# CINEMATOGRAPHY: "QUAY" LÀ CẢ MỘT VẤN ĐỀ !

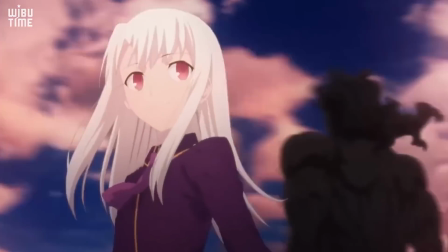Khi nói đến những cái quan trọng làm nên thành công của một bộ phim, người ta thường nhắc đến nội dung, nhân vật, hình ảnh và âm nhạc.
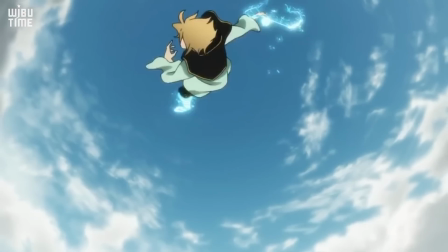Chúng ta thường đánh giá phim bằng cảm nhận. Chúng ta cảm thấy một cảnh phim nào đó hay, nhưng rất khó để giải thích hay chỗ nào, tại sao, hay ngoài những yếu tố chung chung như trên.
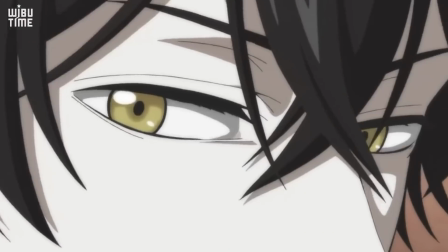Để trả lời cho câu hỏi đó, chúng mình sẽ phân tích về một trong những thành phần tạo nên một cảnh quay, đó chính là quay phim.
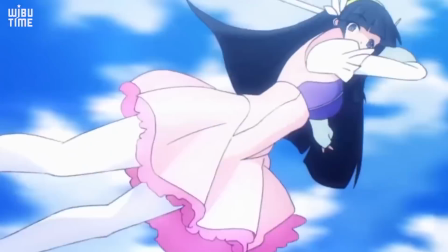Cũng như ánh sáng, thiết kế, thu âm, biên tập, thì quay phim thường ít được để ý tới.
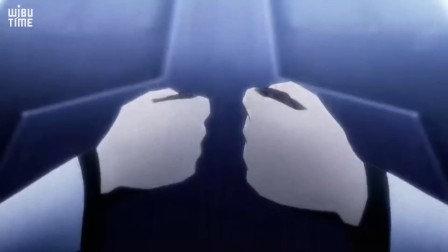Nhưng nếu nó không quan trọng, thì giải Oscar quay phim xuất sắc nhất có lẽ sẽ không tồn tại.
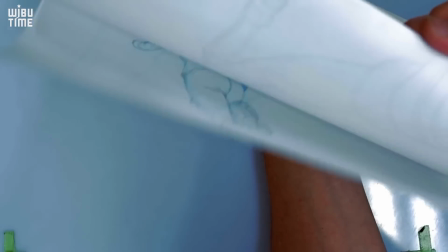Đó là việc ghi lại một loạt các hình ảnh chuyển động theo thời gian thông qua di chuyển máy quay theo nhiều cách khác nhau.
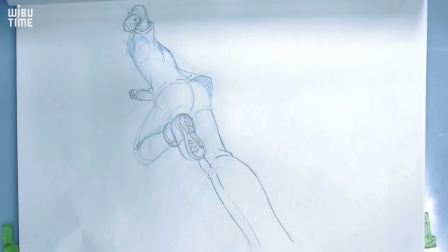Nói dễ hiểu hơn, tất cả những gì chúng ta xem trong một bộ phim đều đã được người quay phim thâu vào ống kính camera.
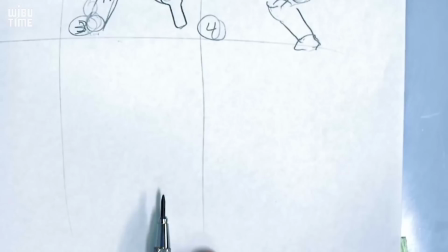Trong anime thì mỗi cảnh phim, từ cách sắp xếp đặt bố cục, chọn cỡ cảnh, góc nhìn,
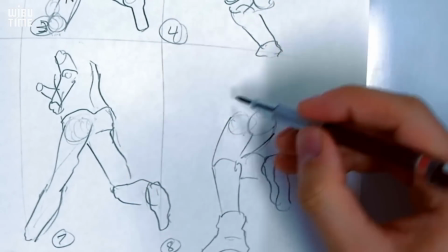làm cho hình ảnh chuyển động, tạo chiều sâu trường ảnh, đều mang tính chất giống với việc quay phim thông thường.
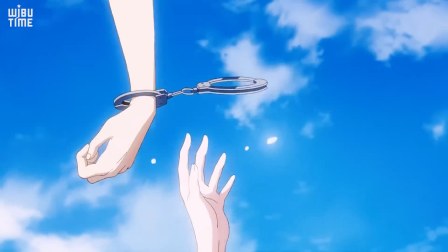Nó chỉ khác biệt một điều lớn nhất là không có camera. Vì vậy, chúng ta quy ước rằng anime có máy quay vô hình.
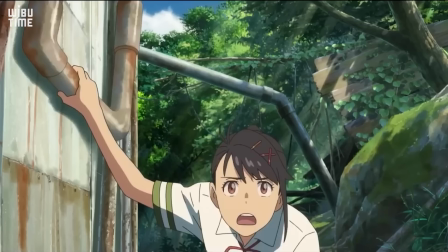Quay phim liên quan đến nhiều yếu tố như cỡ cảnh, bố cục, ánh sáng, khoảng cách.
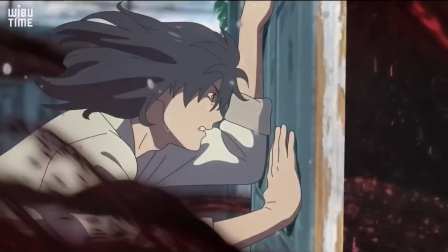Tuy nhiên, mình sẽ chỉ giới thiệu hai mặt quan trọng nhất, đó chính là góc quay và động tác máy.
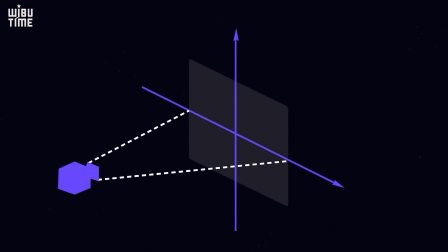Góc quay là góc nhìn từ máy quay với các chiều cân xứng với đối tượng được quay.
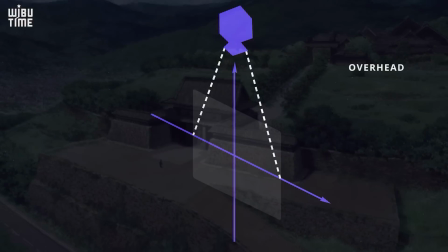Nó không chỉ quyết định cái gì sẽ xuất hiện trong cảnh đó, cách đặt máy hay trường nhìn, mà còn cả khán giả nhìn đối tượng xa hay gần, chủ quan hay khách quan,
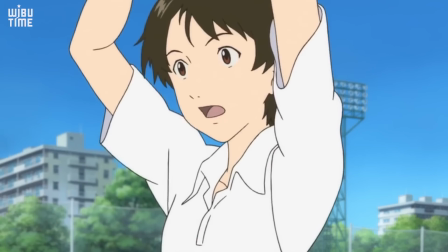nhấn mạnh vào đâu. Mỗi góc quay đều có một lợi thế riêng, nhưng không phải lúc nào cũng có thể được sử dụng hiệu quả trong anime.
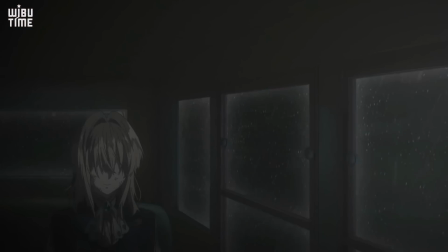Quay phim ít khi được xét đến yếu tố phù hợp với hoàn cảnh, tâm trạng nhân vật, có những khi chúng ta không biết được đạo diễn muốn thể hiện cái gì, bởi vì góc quay của họ ngẫu nhiên và kỳ lạ.
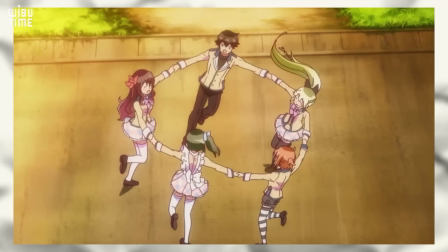Ví dụ như, cảnh này cần thể hiện được cảm xúc của nhân vật,
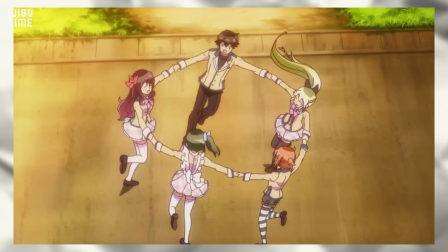nhưng cách dùng góc máy cao không thấy rõ biểu cảm của khuôn mặt, hơn nữa đặt trong một không gian trống trải càng tạo cảm giác bé nhỏ,
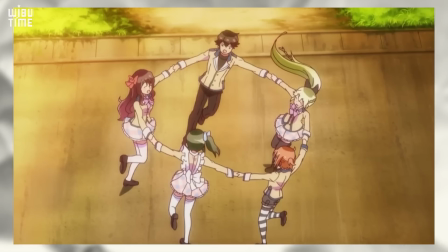cô lập cho nhóm người. Nó đã thất bại trong việc làm nổi bật lên không khí vui vẻ của các học sinh nô đùa.
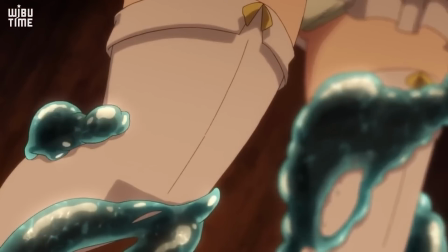Không thiếu cách để tạo nên một cảnh ecchi đẹp, thể hiện được đường nét và cơ thể quyến rũ của nhân vật nữ.
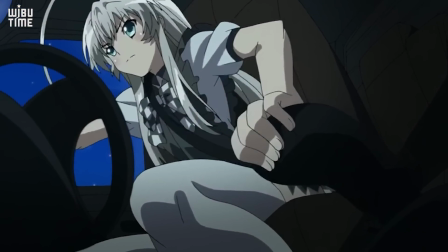Song nhiều khi anime lại lựa chọn những góc máy thấp, rất thô và vô nghĩa. Góc quay nghiêng quen thuộc nhất là miêu tả trạng thái say.
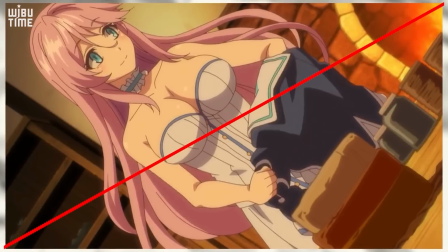Nếu như góc ngang là bình thường, thì góc nghiêng tạo cảm giác bất thường, khó chịu.
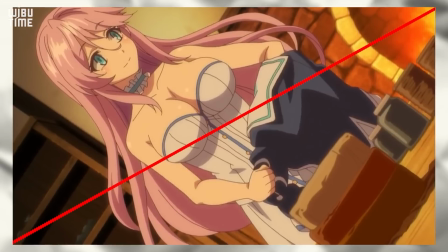Vì vậy nó ít khi được dùng, ngoại trừ để truyền đạt sự mất phương hướng, mất cân bằng, mất kiểm soát, sự tuyệt vọng hay cảm xúc mãnh liệt.
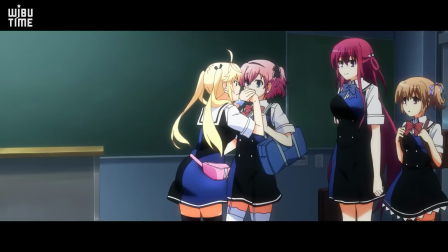Song nhiều đạo diễn sử dụng nó khá vô tư và tất nhiên là không hiệu quả rồi. Góc quay lệch làm cho bố cục thiếu hợp lý, cả bốn nhân vật đều bị dồn về một phía màn hình.
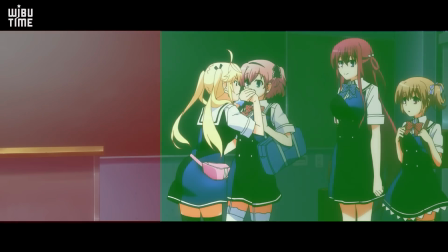Cái bảng chắc phải có vai trò gì quan trọng lắm mới chiếm nhiều diện tích như vậy. Cách quay này làm cho trống khung hình, phân tán trọng tâm của cảnh.
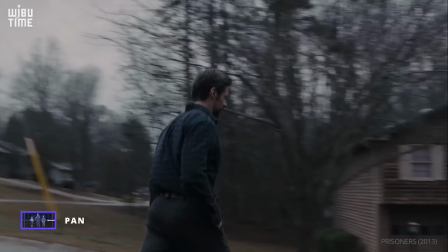Bản thân chiếc camera không chọn ai là chủ thể quan trọng cần nhấn mạnh, nhưng nó có thể thu lại những thứ chỉ có thể nhìn thấy bằng cảm nhận chứ không phải bằng mắt.
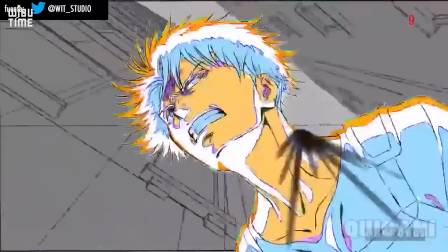Hầu hết các cảnh phim không chỉ đơn thuần nhằm kể, miêu tả, tường thuật sự vật sự việc nào đó, mà nó còn ẩn chứa thông tin và ý nghĩa hơn.
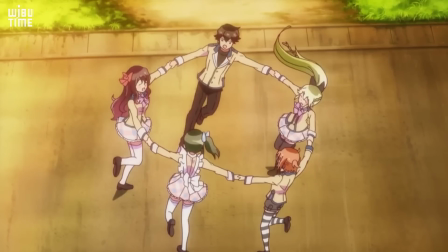Ví dụ ở cảnh trên, miêu tả một nhóm người đang vui chơi. Thông tin chúng ta nhận được có 5 người, một nam và bốn nữ.
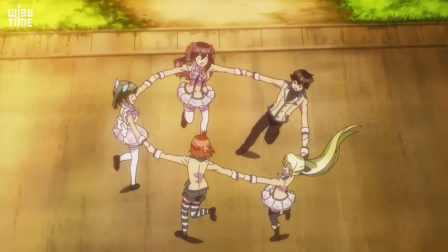Họ mặc đồng phục, đang nắm tay nhau xoay thành vòng tròn, địa điểm là khu vực rộng rãi, xung quanh có bãi cỏ.
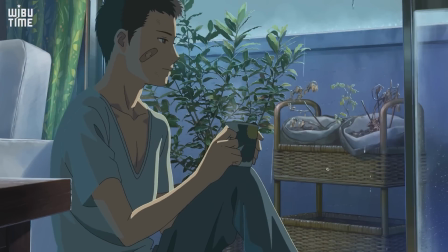Đó là nghĩa đen, cái nhìn được bằng mắt. Một người quay phim giỏi là người chuyển được nghĩa đen sang nghĩa bóng.
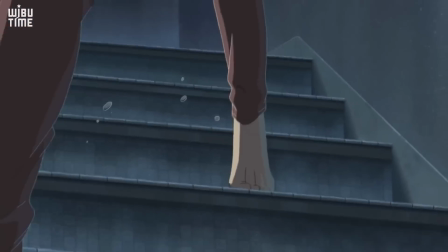Đó là những thứ trừu tượng không xuất hiện rõ ràng trên màn hình như cảm xúc, không khí, vẻ đẹp, mối quan hệ, tính biểu tượng.
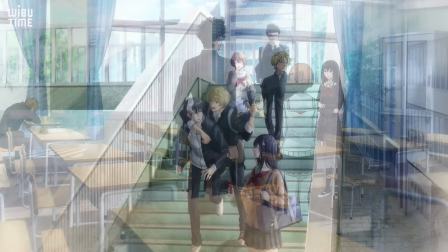Anh ta có thể cho chúng ta thấy được tâm trạng phấn khởi của mỗi nhân vật, thể hiện được không khí vui vẻ, náo nhiệt, làm bật lên tình bạn khăng khít giữa họ.
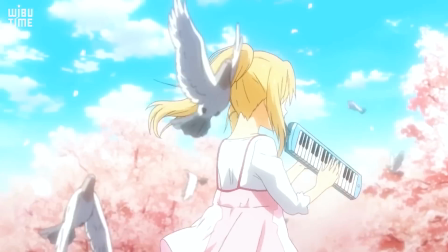Anh ta truyền tải được một lượng thông tin lớn hơn, sâu rộng và đáng nhớ hơn,
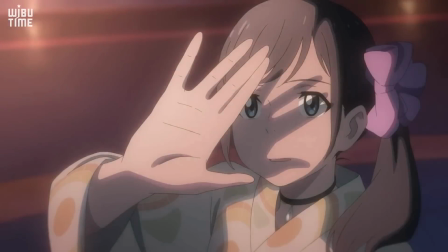khiến cho khán giả thấy được phần chìm của tảng băng trôi mà một cách quay bình thường không thể nào đào sâu đến.
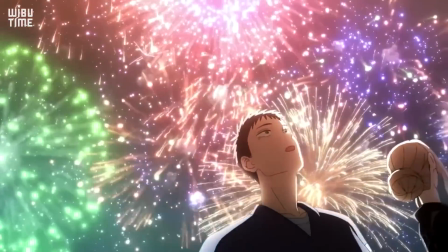Không phải người xem nào cũng đủ tinh tế để phát hiện ra những chi tiết đó.
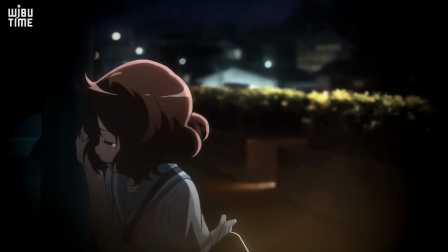Vì vậy, những người quay phim giỏi biết cách khơi gợi đủ nhiều, làm cho mỗi cảnh phim tự bật lên nghĩa bóng một cách tinh tế, không gượng ép.
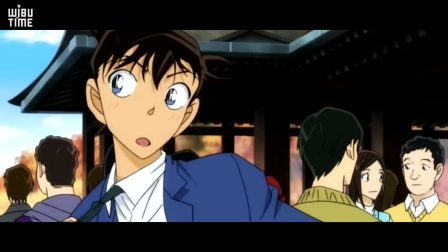Hãy xem cách xử lý của những đạo diễn khác trong việc khai thác lợi thế của mỗi cách quay phim, cùng một góc quay như trên, nhưng biết cách sử dụng lại đem lại hiệu quả đến không ngờ.
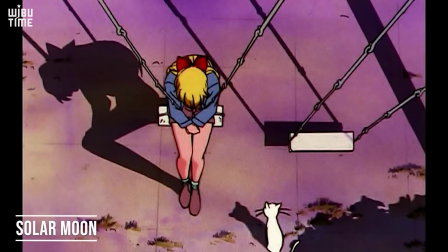Góc máy cao thể hiện sự đối lập giữa con người nhỏ bé và không gian trống vắng, làm tăng cảm giác cô độc.
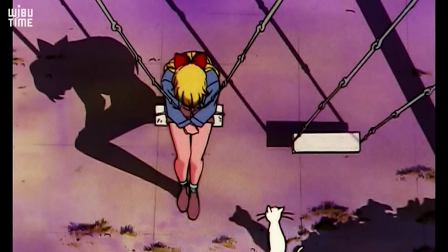Cùng với đó, chiếc bóng, ẩn dụ mặt tối của con người được phóng đại lấn át chủ thể, miêu tả rõ nét dáng ngồi nặng nề, không cần nhìn vào khuôn mặt của cô gái.